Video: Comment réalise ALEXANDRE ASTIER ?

En résumé, que ce soit à la télévision, au théâtre ou au cinéma, il s'agit avant tout d'analyser le style Astier dans une globalité.
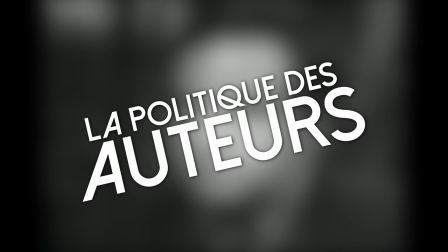(4:16)
Car c'est dans cette globalité qu'existe le style Astier.
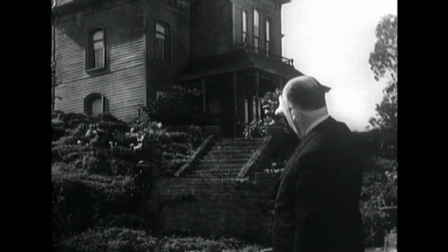(4:20)
Je me permets cependant de faire un petit retour sur ce principe-là, car cela était un sujet énormément débattu à l'époque, mais aujourd'hui, ça l'est beaucoup moins.
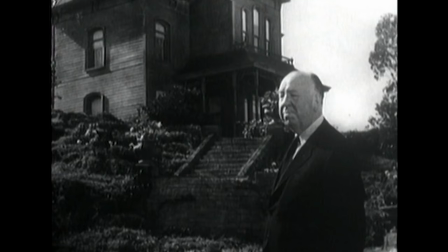(4:27)
Il était question en fait en 1955 de différencier les auteurs, qui prennent de la hauteur, comparé aux faiseurs de studio à la boîte de producteurs sans véritable personnalité.
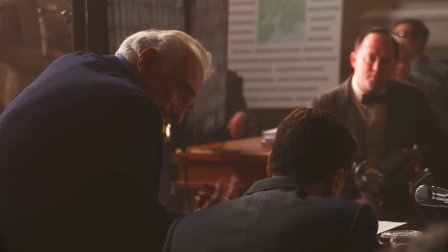(4:35)
Aujourd'hui, une grande majorité des réalisateurs sont considérés comme des auteurs. Si on prend Martin Scorsese, bah c'est un auteur, si on prend Michael Bay aussi.
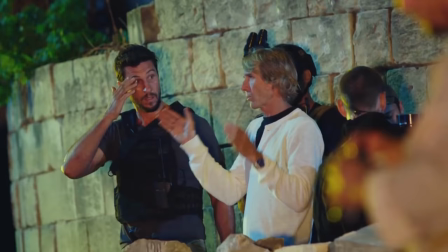(4:42)
Dans des registres différents certes, mais avec chacun des névroses et des gimmicks qu'ils expérimentent à travers leurs différents longs métrages. Non, disons que revenir sur ce principe fondamental, c'est surtout pour moi l'occasion de justifier le fait qu'on va se retaper absolument tout ce qu'a pu faire le bonhomme en termes de créa audiovisuelle, parce que des choses qui se ressemblent là-dedans et qui méritent d'être évoquées, il y en a un paquet. Alors donc, partons dans notre machine à voyager dans le temps et remontons vers le tout début du tout début. Ah, t'as une machine à voyager dans le temps? C'est une métaphore. Putain, je suis hyper déçu, quoi.
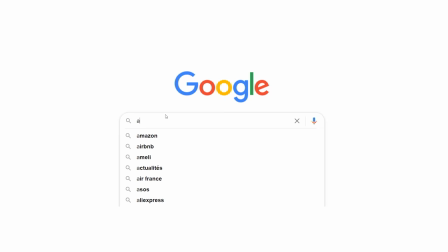(5:13)
Alors, si on prend la page Wikipédia de monsieur,
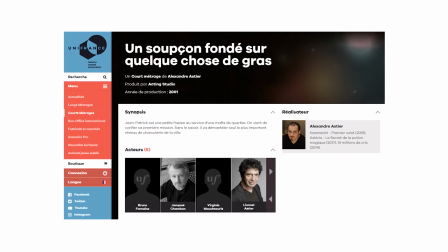(5:15)
on découvre que le premier court-métrage qu'il a réalisé s'appelle « Un soupçon fondé sur quelque chose de gras » avec Jacques Chambon ou Lionel Astier,
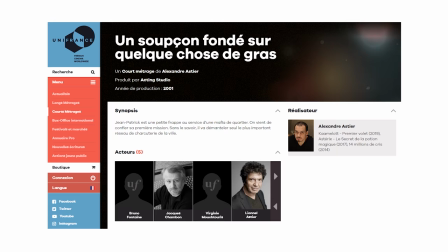(5:22)
leur tête me dit un truc, et forcément Alexandre Astier dans le premier rôle, sélectionné au festival du court-métrage d'humour de Meudon en 2001, et dont il n'y a aucune trace sur internet.
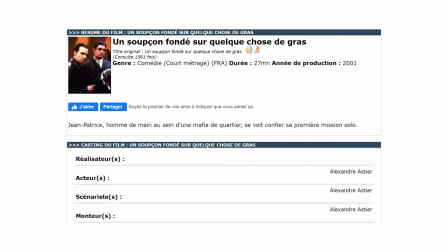(5:32)
Eh ben ça commence bien l'aventure. Alors loin de moi l'idée de déterrer des casseroles pour déterrer des casseroles, ça servirait pas à grand chose et dans ce cas-là,
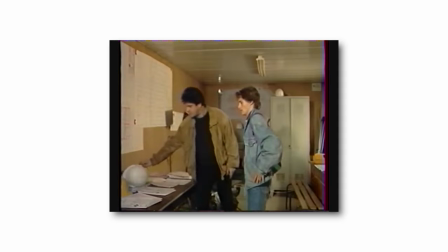(5:39)
je serais obligé de sortir de ma besace cette vidéo qui me fait beaucoup rire concernant Lionel Astier,
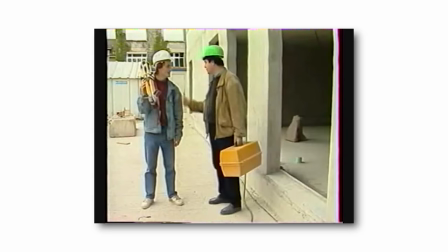(5:44)
qui a joué il y a fort longtemps dans un petit film institutionnel vantant la gloire des ouvriers du BTP avec Alexandre Gillet qu'on connaît aussi pour être la voix française de Elijah Wood,
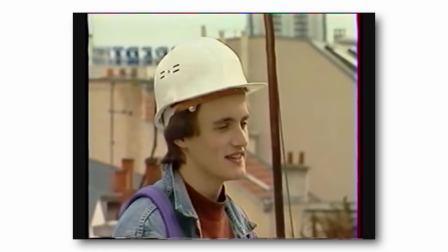(5:52)
Ryan Gosling ou même Spyro ou Sonic.
Départ. Tu l'aimes bien ce métier?
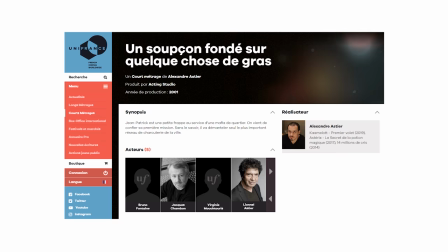(5:57) À ton avis? Ouais non.
Non, on va pas faire ça, non. Non, là ici, ce qui m'embête, c'est qu'est indisponible la première œuvre du réalisateur que nous sommes en train d'étudier.
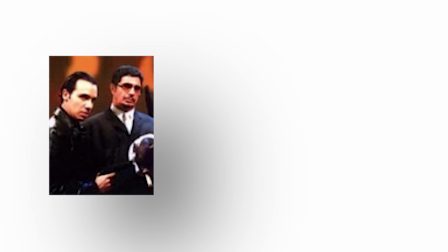(6:05)
Et donc c'est un peu emmerdant pour saisir le point de départ de tout le schmilblick quand tout ce qu'on a, c'est cette photo pixelisée qui veut rien dire et ce court synopsis.
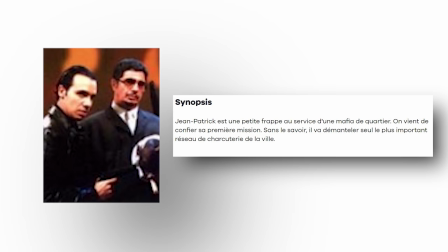(6:13)
Jean-Patrick est une petite frappe au service d'une mafia de quartier, on vient de lui confier sa première mission.
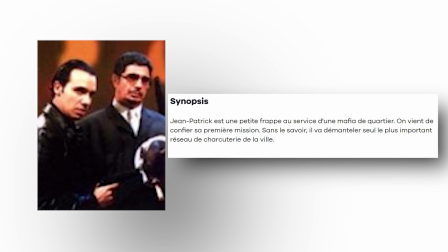(6:17)
Sans le savoir, il va démanteler le plus important réseau de charcuterie de la ville. Mes amis, tout un programme.
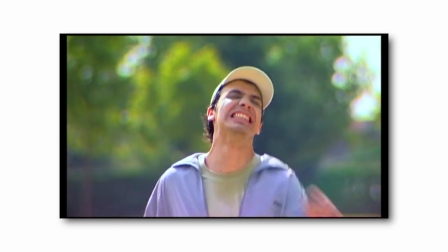(6:23)
Bon, alors, il y a bien un autre court-métrage qui est sorti la même année, qui s'appelle Soyons Sport,
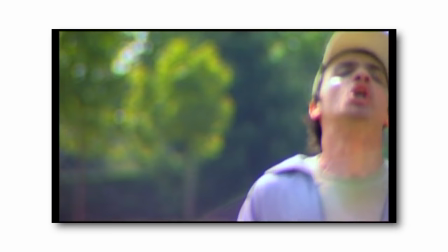(6:27)
qui n'a pas été réalisé par Alexandre Astier lui-même, mais sur lequel il est scénariste, acteur, directeur d'acteur, commenteur et compositeur. On dit que ça passe? Moi, je dis que c'est triché. Franchement, ça passe! Non, c'est un peu triché. On dit que ça passe.
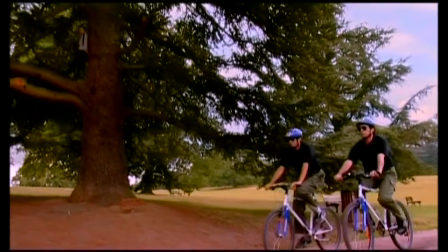(6:41)
Soyons Sport est un court-métrage sorti en 2001, réalisé par Olivier Lérona, qui deviendra ensuite cadreur sur une petite série dont le nom m'échappe,
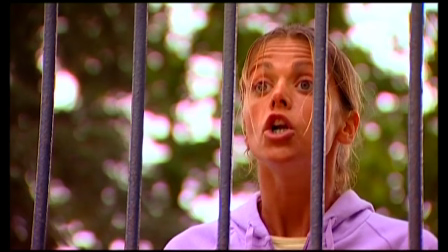(6:49)
et qui donc possède à son casting Alexandre Astier, mais aussi Virginie Mouchetoury ou encore Franck Pithiot.
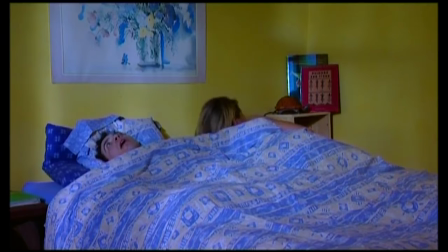(6:54)
Je sais pas du tout qui est ce type.
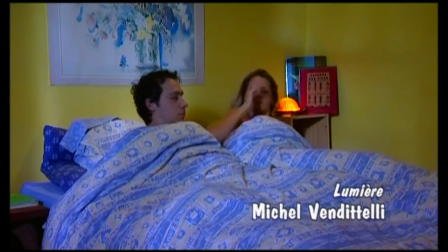(6:56)
Dès le premier plan, on comprend que la lumière va pas être le top du top dans le bousin, puisque ici c'est aussi mal éclairé que dans Hélène et les garçons, et même en extérieur,
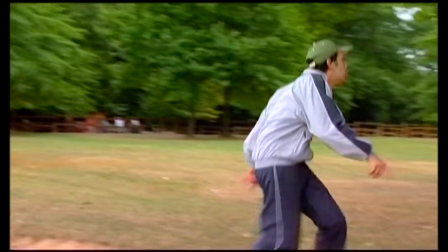(7:03)
ils te foutent des gros spots qui rehaussent la lumière que dans certaines zones, attention ici c'est pas éclairé, et là hop, y a de la lumière.
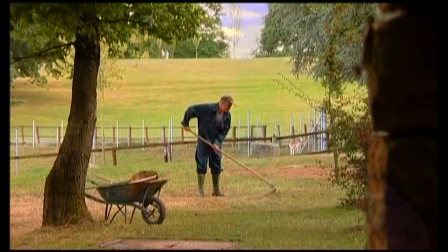(7:09)
Alors, je comprends, on est en pellicule à l'époque, s'agit de bien maîtriser toute la lumière, mais là on voit quand même sacrément bien qu'il y a un projo qui lui tape sur la trogne.
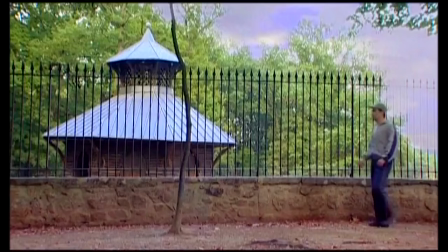(7:16)
Si je continue sur les aspects techniques, il y a tout de même deux petites choses qui m'intéressent, puisqu'on retrouve à plusieurs instants l'utilisation de fondu.
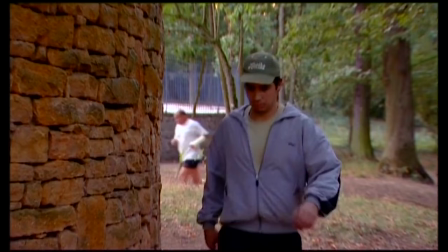(7:22)
Ce qui pour certains est d'un mauvais goût sans comparaison possible, mais je vous rappelle qu'ici, Alexandre Astier est commenteur, donc il a eu son mot à dire là-dessus, c'est lui qui a choisi de mettre des fondus.
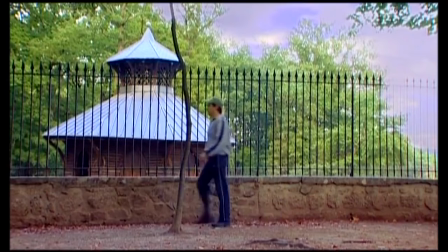(7:31)
Un coup il illustre le passage du temps, l'ellipse temporelle, et parfois ils sont là... Bon, je sais pas, ils sont là, quoi.
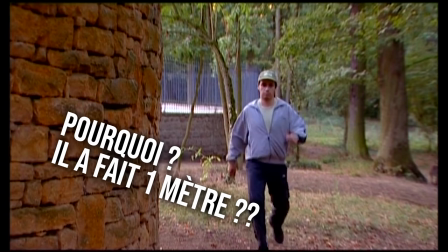(7:38)
Il y a des fondus partout. Et gardez ça en tête parce que le coup des fondus, on va revenir dessus plus tard.
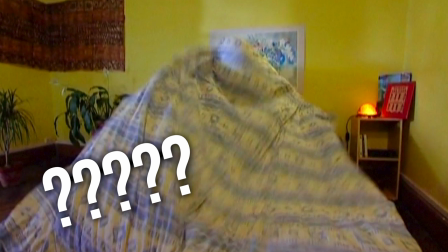(7:43)
Ça me donne faim à parler de fondus, là. Le deuxième petit truc qui m'intéresse est que le court-métrage se termine avec ce qu'on appelle un freeze frame.
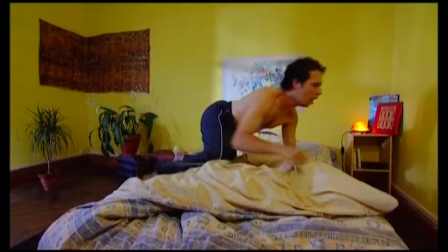(7:49)
Là aussi, ça fait très vieille sitcom AB Productions et c'est kitsch. C'est très fin en mode... pour appuyer la chute à outrance.
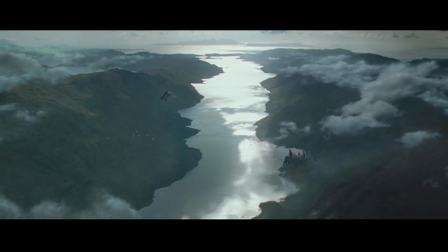(7:56)
Et je ne saurais pas comment réellement l'analyser parce qu'à chaque fois que je vois un de ces freeze frames, même dans des films que j'aime beaucoup...
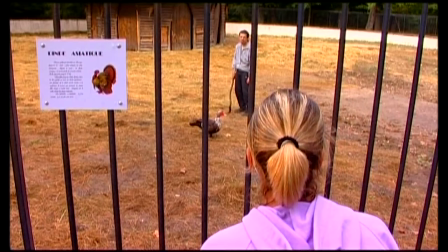(8:02)
Ouais, ça gâche quand même pas mal la sauce. Pour ce qui est de pure mise en scène et de cadre, on est sur du classique.
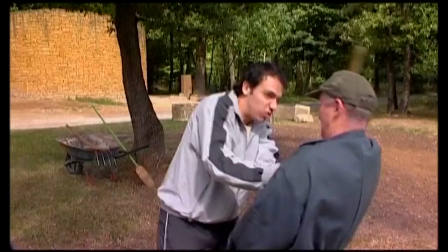(8:08)
Champ contre champ, plan large pour situer l'action, et emballer c'est peser. Et en même temps, la réalisation s'applique à coller aux intentions écrites dans le scénario.
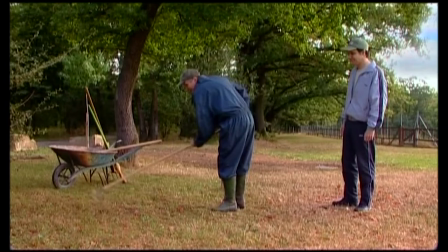(8:16)
Je dirais même que la réalisation en dépend.